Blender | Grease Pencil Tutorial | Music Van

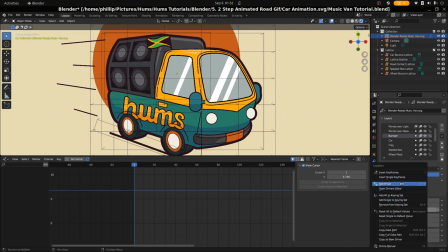12:46 So we're going to animate the Z here. And we're just gonna give it a small animation, a small lift. We're just gonna, and then on frame 5, we're just gonna give it, say, in fact, we can all make it frame 10.
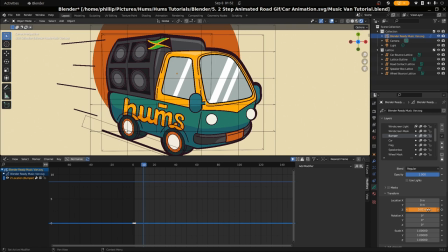13:01 And I'm just gonna lift it by a small amount here. Nothing too serious. Cool. And then what we're gonna do, we're gonna go over to the graph editor, which we happen to be in already, and we're gonna add a noise texture. And I'm gonna add in some coordinates here,
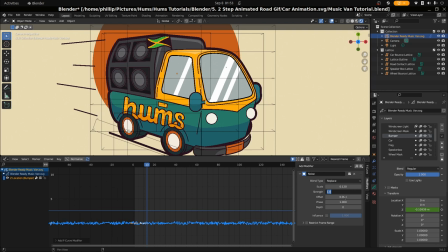13:21 0.120 for the scale, and for the size we're gonna be 0.0120.
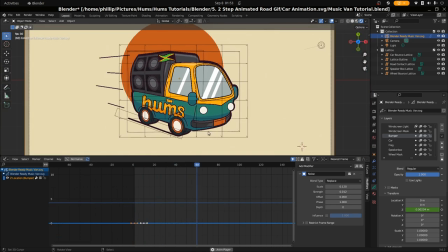13:29 Cool. And this should give us a bit of rattle and shake, which gives us a bit of interest into the animation itself. Cool. So now that we've done that, we're gonna go ahead and look at some other animation here for the lattice modifier that needs to be done.
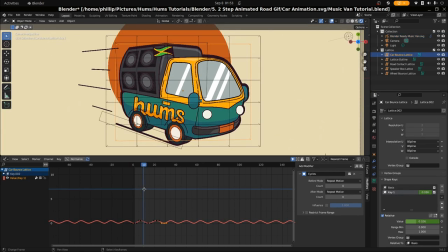13:48 We want to take a look at, now that the bumper is finished and that is done, we want to do the outline, but we also want to add a secondary animation to this car bounce,
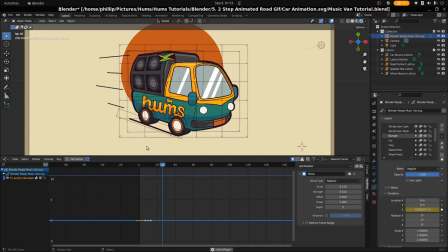14:01 because right now it looks a bit generic. So we want to break up the car movement a bit by adding a rotation midway.
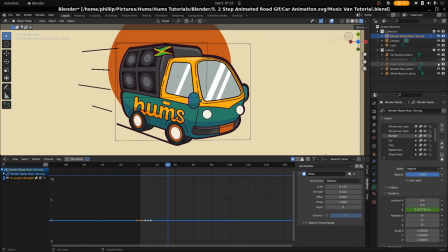14:09 So I'm going to select, I'm just going to go ahead and hide all of the other lattices except for the car bounce one. And then I'm gonna go to the basis here. I'm gonna add another shape key, just one more.
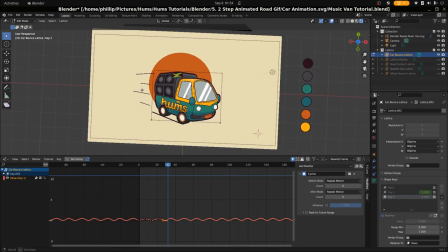14:24 And we want to just press tab. Let's take a look at and press shift Z so that we can animate this.
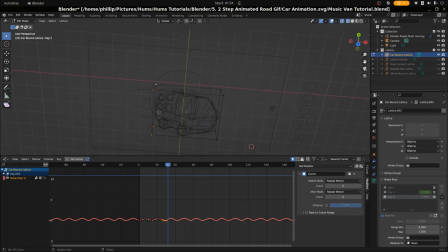14:32 So essentially, I want the car to dip. It's on the side here and take a little rotation up as well. So we're gonna select everything and just rotate it up
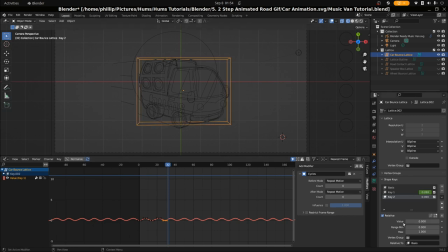14:53 just slightly and press tab. So we get something to this effect. So we want this to happen every second animation loop, not on every first. So we want it to happen here to here and then return.
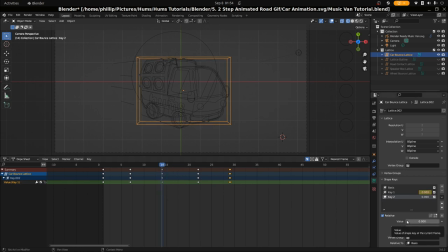15:11 So basically it's only gonna do this animation once every cycle, unlike every other animation that's twice on every cycle. So we're gonna put this to 1 here, and insert keyframe.
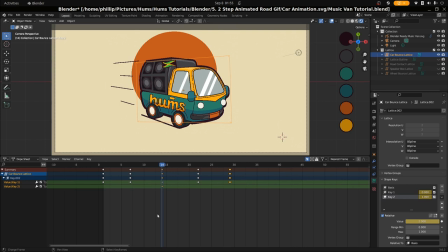15:25 Let's go ahead and change back the view so that we can see how it's looking. And I'm going to bring this to zero. And this is going to break up the kind of monotonous, continuous animation that we have going on here a little bit.
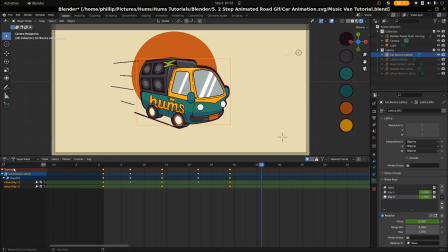15:42 Good. And then we're just going to cycle this now. So we're going to go to the graph editor and add a cycles to this second value here and see how that looks.
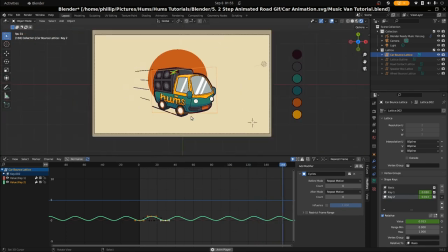15:57 Good. So it's added, it's broken the animation a bit. It is a little strong, so we can reduce it a bit, but I think it's broken it up a bit to make this animation a little bit more dynamic and a bit more believable. So let's just bring it down a bit to like a
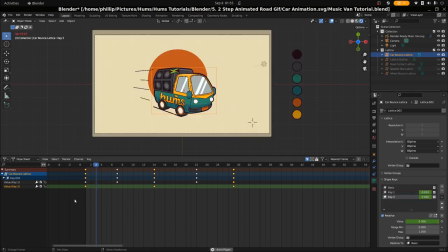16:21 0.6. Let's see how that goes. Yeah, this looks a lot better.
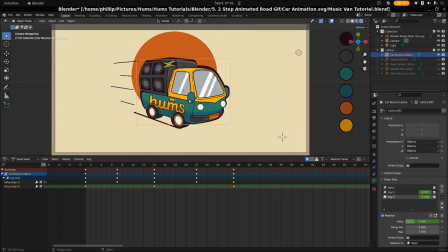16:27 Good. Okay, and then last, what we want to do now is to make the outline modifier. We want it to kind of just follow the animation and not feel left behind. So we have this big black spot here. So we're just going to go ahead and take off the car bounce lattice modifier,
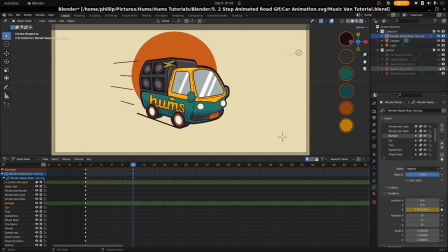16:47 and we're going to go ahead and add the lattice outline modifier.